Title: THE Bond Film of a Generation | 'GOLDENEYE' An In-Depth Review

I can totally see why Brosnan would cite this out as a particularly memorable scene performance-wise, but then at the same time, I think he's pretty damn phenomenal through all of this film.
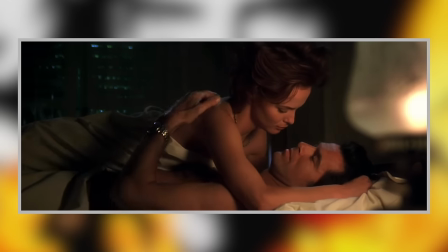(53:42)
I also love the follow-up scene with Bond and Natalia in bed. I think that these two actors have such a wonderful romantic chemistry and they feel so natural together.
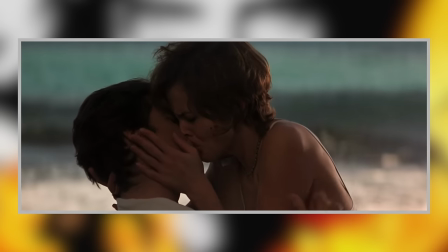(53:51)
I don't get the idea that Bond is falling in love with her like Tracy or Vesper or,
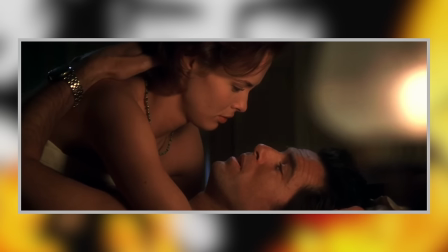(53:57)
well, either of those two, but they do feel like a real couple, an astonishingly attractive real couple,
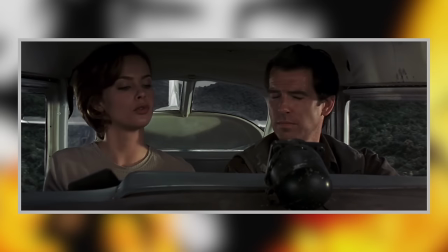(54:03)
but a real couple all the same. The next day, the pair head off to find Trevelyan's dish, not having much luck and even contemplating giving up on the search.
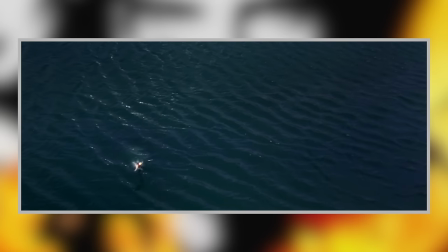(54:11) Maybe Wade was right. There's no dish.
So it's a damn shame for Alec that a missile fires out of his base to shoot down the pair.
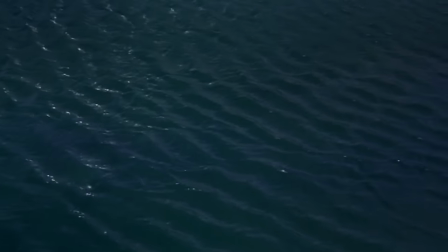(54:18)
I don't know if we're to think that this was an automated thing or someone was specifically targeting them,
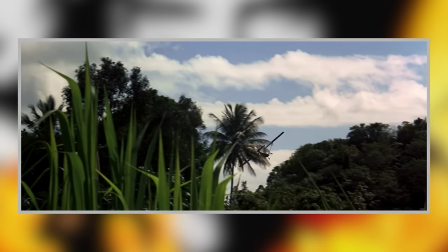(54:23)
but if they'd have just let Bond fly by, Alec might well have had a chance to get away with this whole bloody thing.
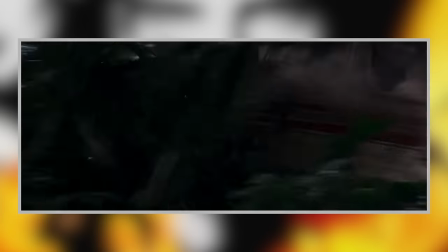(54:30)
But as it stands, the pair crash in the jungle and, well,
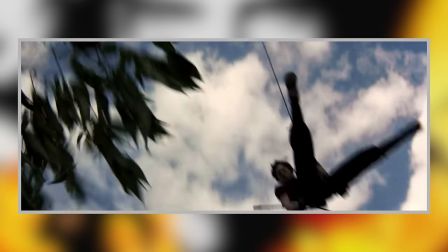(54:33)
I guess someone somewhere got a notification because this is when Xenia drops in to finish off both Bond and Natalia.
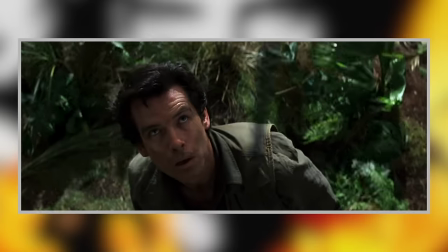(54:40)
I love how dazed Bond is through this bit. It certainly gives him a bit of an excuse for not putting up more of a fight.
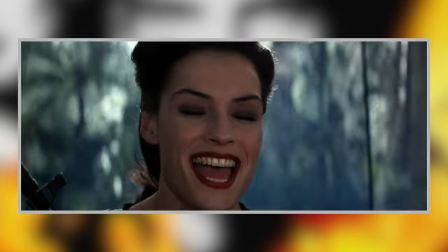(54:45)
I mean, why isn't he using his damn hands, for Christ's sake?
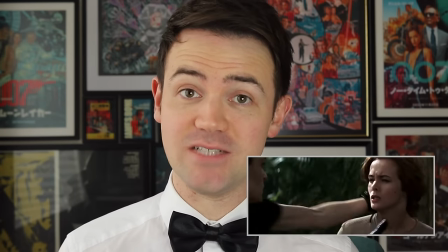(54:48)
Fun fact, if you're watching this film on the original UK VHS or Special Edition DVD, then you will not have Xenia headbutting Natalia in your cut. The inclusion of that specific moment, as well as a few other minor things, led to the film being reclassified when it came out on Ultimate Edition here in the UK. It went up from a 12 rating to a 15 rating. But I'm really glad that it got reinstated, and I like that Natalia puts up a bit of a fight, because without it,
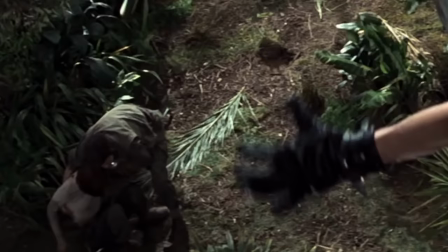(55:12)
it looks like she just remained passed out throughout the whole thing,
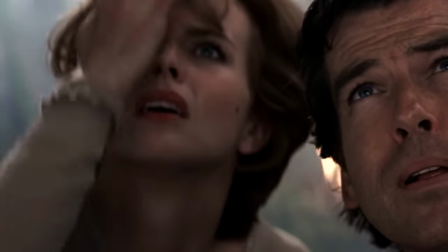(55:16)
so it always felt slightly weird that she gets up and then just doesn't question Bond as to what the hell just happened and why is that crazy lady dead in a tree.
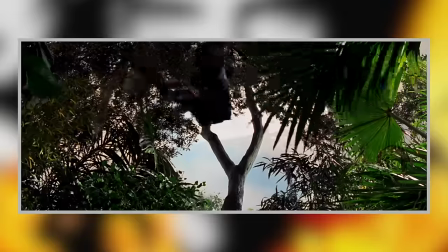(55:24)
Anyway, Xenia does die here, suitably being suffocated, crushed, whatever it is.
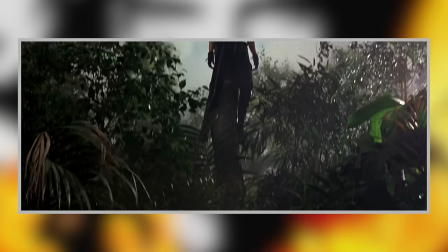(55:30)
It's a brutal death, and my only tinge of sadness is for the fact that this legendary character is now out of the film.
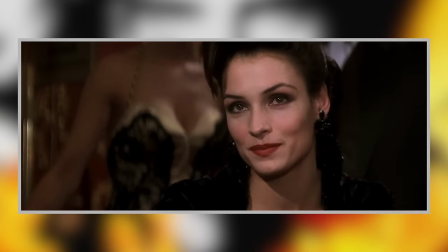(55:36)
And just to talk a bit more broadly about Famke Janssen and Xenia while we're here, I can't express enough how much I love this character and how this performer plays her.
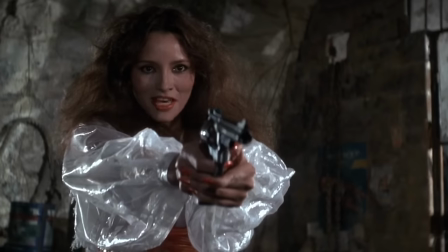(55:44)
Yes, there are several similarities between her and a similar sexy psychopath lady from Never Say Never Again,
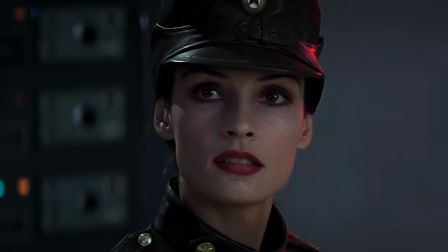(55:50)
Fatima Blush, and you can make the claim that Eon basically stole that character and put her in here,
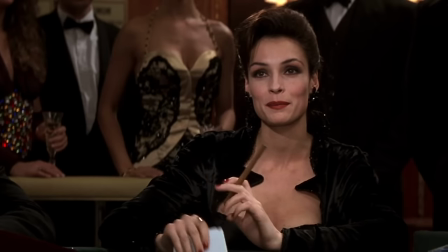(55:55)
but whatever, I don't care, because she is one of my all-time favourite Bond henchman characters,
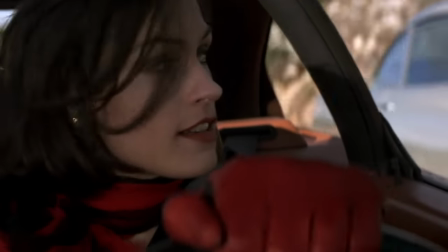(56:00)
just up there with the likes of Jaws, Oddjob, Baron Samedi, Mayday.
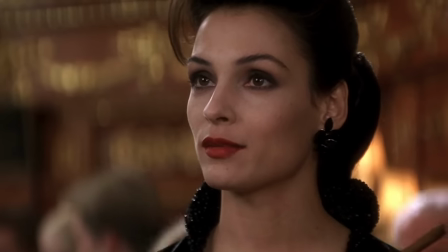(56:05)
She is absolutely classic.
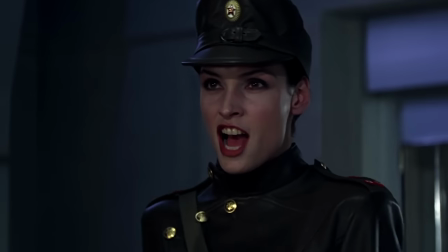(56:08)
Just the unrestrained glee with which she carries out the most awful atrocities makes her such a fun villain, but also scary.
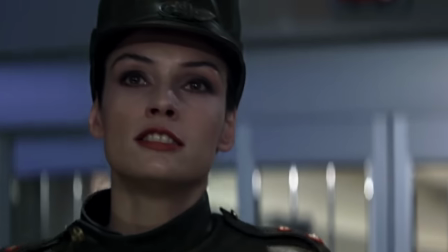(56:15)
Like I say, the Severnaya massacre is really chilling, and she's damn frightening in that moment, and it can be a hard thing to balance,
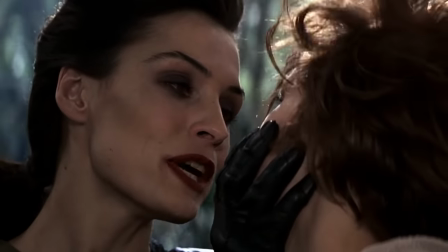(56:22)
but I think that there's just the right concoction of camp and menace that make her an all-time great Bond character.
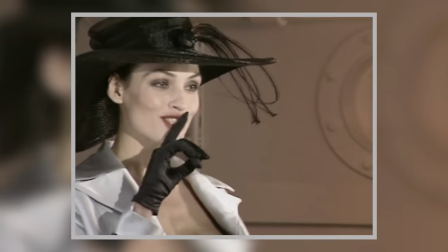(56:29)
I've seen Famke Janssen in many films, and I like her in everything I see her in, but this, for me, is her iconic role.
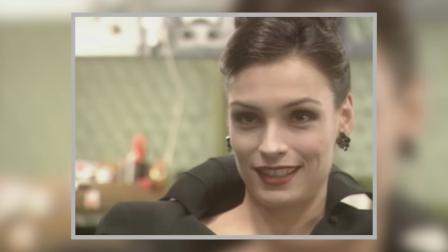(56:37)
Sorry, Jean Grey and Liam Neeson's wife. So that's two villains down, two to go.
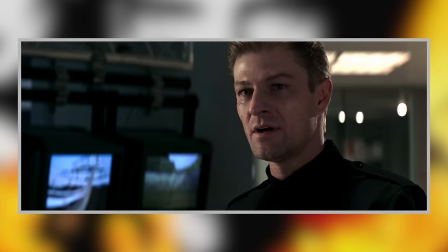(56:42)
So it seems fitting that much like Orumov and Xenia activated the GoldenEye earlier, it's now down to Boris and Trevelyan, who reveals his massive dish for all to see.
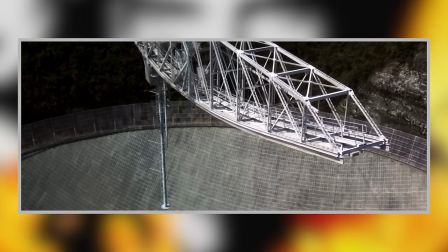(56:50)
And there's definite echoes of classic Bond villain bases here. Just the hidden in a crater aspect is kind of like the Eon Live Twice volcano base.
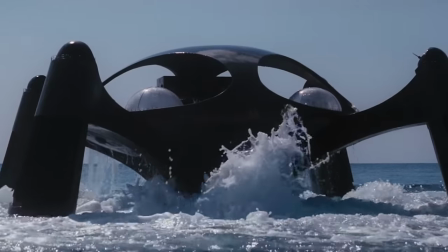(56:59)
And then the emerging from the water is like Atlantis from The Spy Who Loved Me. And there's just some terrific model work here.
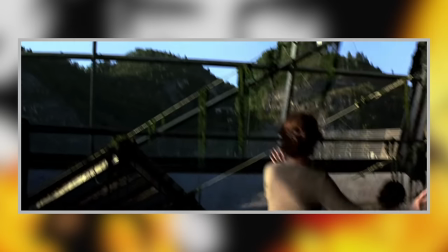(57:06)
But also the fact that this was in part an actual location that they filmed at just brings the whole thing together so well.
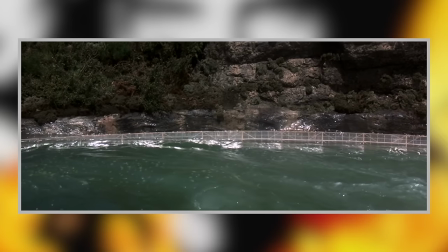(57:13)
It blends really nicely. It's lovely stuff.
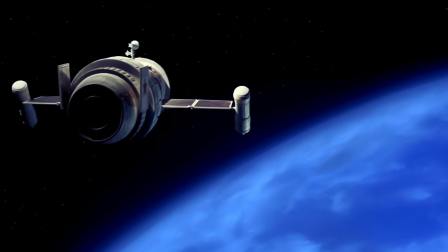(57:15)
By the way, speaking of model work, I do wonder sometimes if the Earth model that they use for the space shots is the same one that they used in Moonraker.
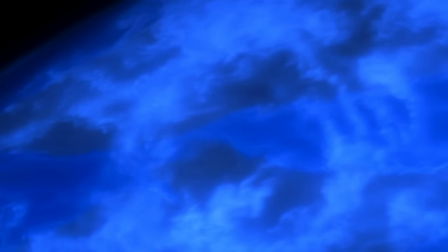(57:22)
I just love how dark and blue it is. It's not very realistic, but I don't care because I just love the look of it so much.
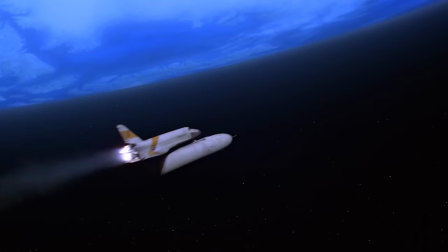(57:29)
And I also just love the idea that model supervisor Derek Meddings was dusting off old props from decades ago and giving them another moment to shine here.